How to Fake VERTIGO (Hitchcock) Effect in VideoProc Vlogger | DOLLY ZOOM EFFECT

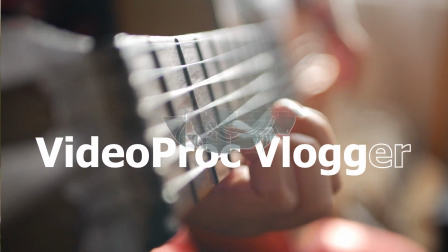(0:01)
Hi everyone, this is Carol. As your ultimate source of video editing,
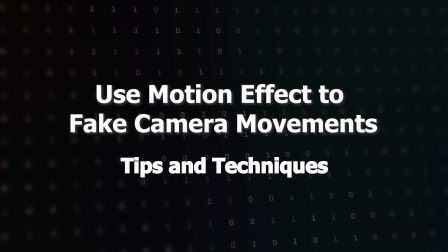(0:06)
we're here to share with you some useful editing tips and techniques that could boost your video creation and take it to the next level.
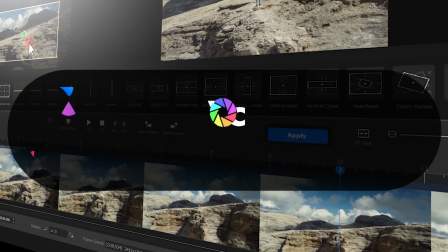(0:15)
But before we start, make sure to free download the software through the link we put in the description box down below.
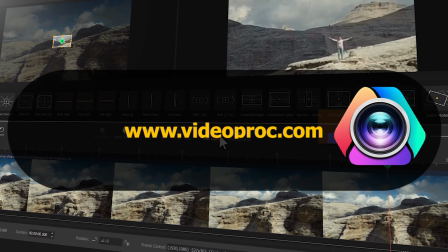(0:22)
Alright, now let's get into today's video.
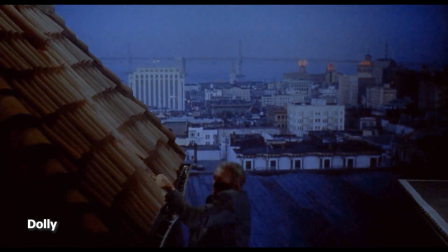(0:27)
Hitchcock lens is also called Dolly Zoom, or Hitchcock Zoom.
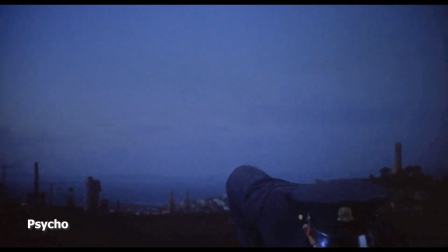(0:32)
This technique was first used in Vertigo, the suspense movie of thriller master Alfred Hitchcock.
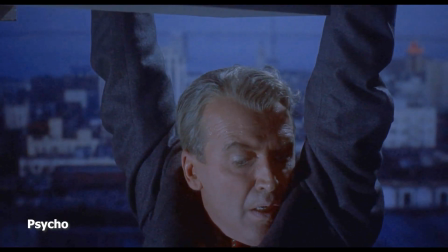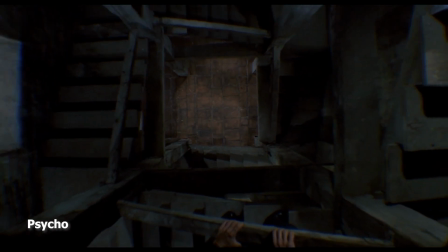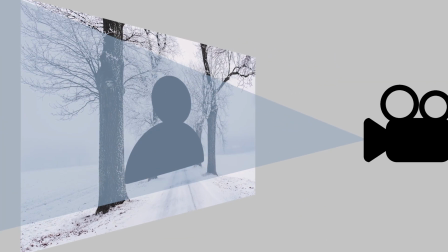(0:48)
The principle behind this technique is to push a camera continuously into the subject and at the same time narrow the focal length.
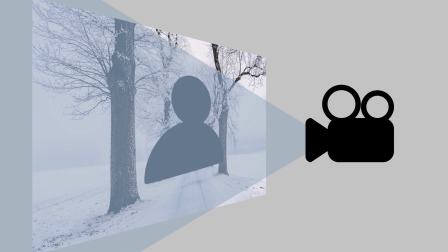(0:56)
In this way, the photographer could get a larger field of view in the image and the scene appears more extensive.
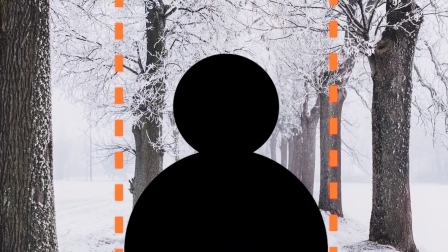(1:04)
Meanwhile, it also helps neutralize the effect of character being magnified,
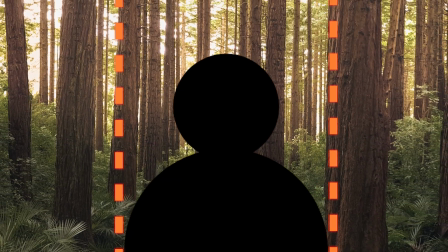(1:09)
which means it creates such visual effect that characters could remain motionless while the background image gradually recedes.
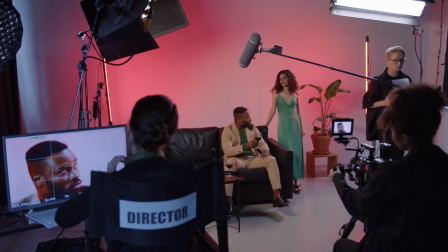(1:18)
However, these shots would often require advanced and expensive equipment and also the assistance of professional film crews.
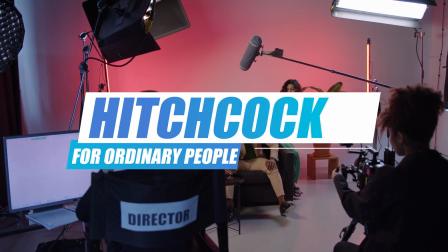(1:26)
So do the rest of us really have no approach to manage it? Don't worry.
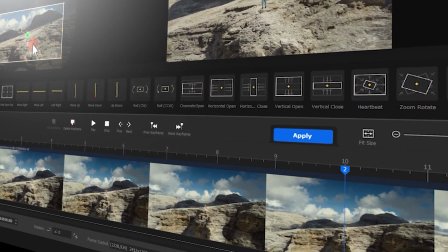(1:32)
Here in this tutorial, we are going to show you how to create Hitchcock effect out of a piece of ordinary
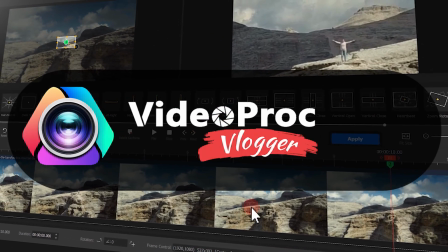(1:38)
footage with VideoProc Vlogger and build a fake camera movement in your work.
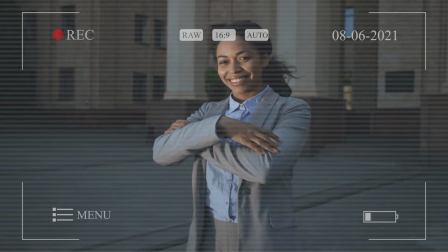(1:44)
First, we are going to shoot or pick a video with camera moving forward effect.
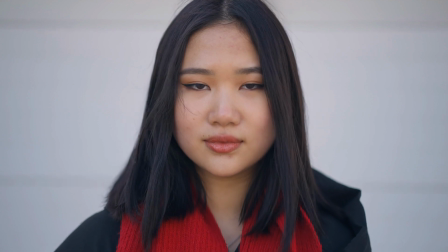(1:50)
If you choose to shoot yourself, be sure you shoot at highest possible resolution.
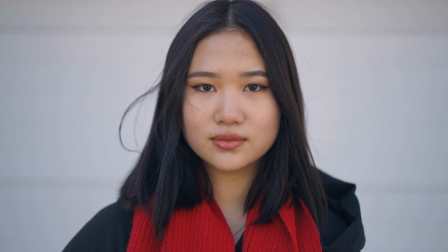(1:55)
This could ensure plenty of room for you to adjust in post-editing.
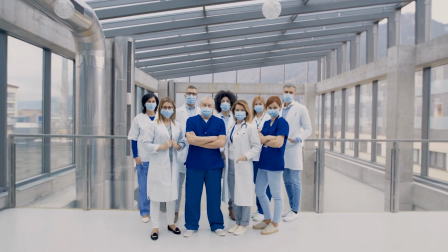(1:59)
Here, we're gonna use a clip of a team of medical personnel to demonstrate.
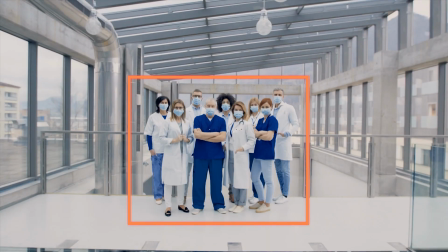(2:04)
It is best to have a certain distance between the subject we shoot and the background image.
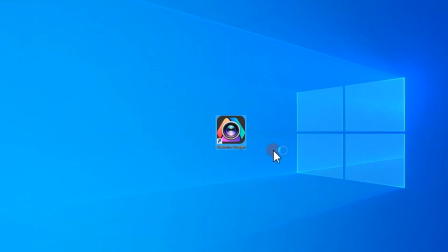(2:14)
Well, double-click to open the software.
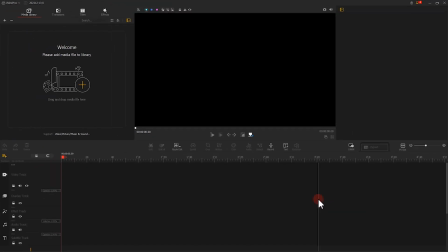(2:20)
Create a new sequence and import the selected footage into the library. Drag the clip to the main video track.
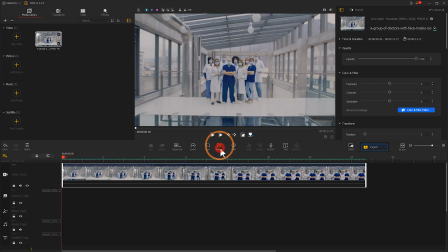(2:37)
Click the motion button at the bottom of the preview window to open the motion editor.
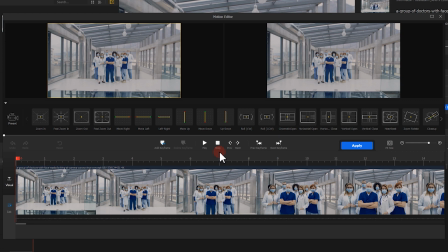(2:43)
Here we want to simulate the focal length adjustment, which resembles a zoom out effect. Well, find a zoom out in the preset window. Put a mouse on it and click Add.
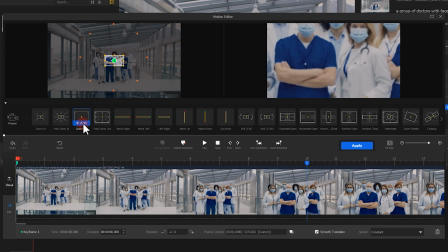(2:55)
Here we can see a box appearing in the left preview window. The box determines the range of the current image, and you could see the rendering in the preview window at the right side.
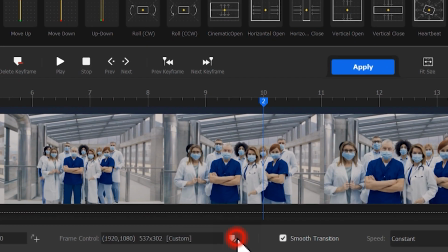(3:07)
Find the frame control at the bottom. Click it, and find the aspect ratio in the pop-up window.
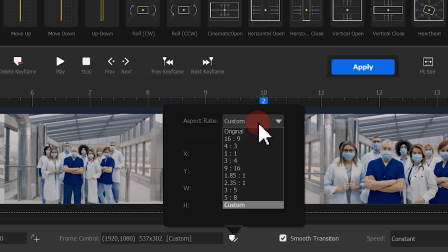(3:14)
Select a fixed aspect ratio convenient for the subsequent operations. Here we are gonna go with a 16:9 aspect ratio.
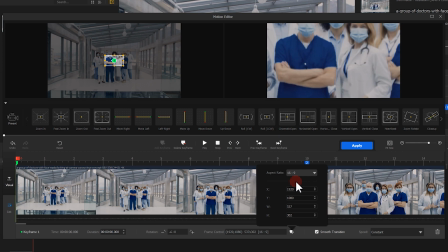(3:25)
Well, you can of course choose other size you prefer. After you make your choice, go back to the left preview window.
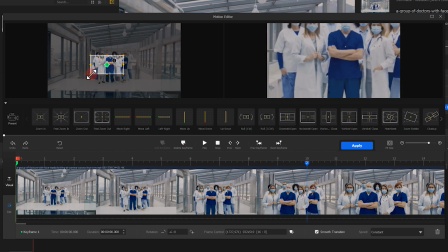(3:32)
Adjust the size and the position of the frame at the beginning. Well, I think this is good, so that medical stuff could be concentrated in the middle and lower part of the screen,
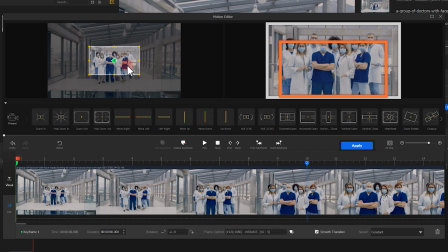(3:48)
and also expose the small part of the side background and image above. Next, we drag the end keyframe to the 6 seconds.
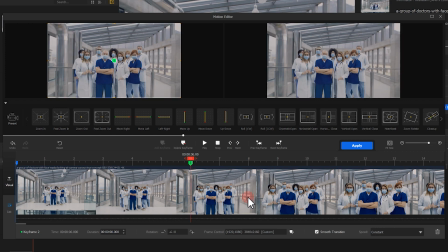(4:00)
Like what we did earlier, select the 16:9 aspect ratio. Then, adjust the image.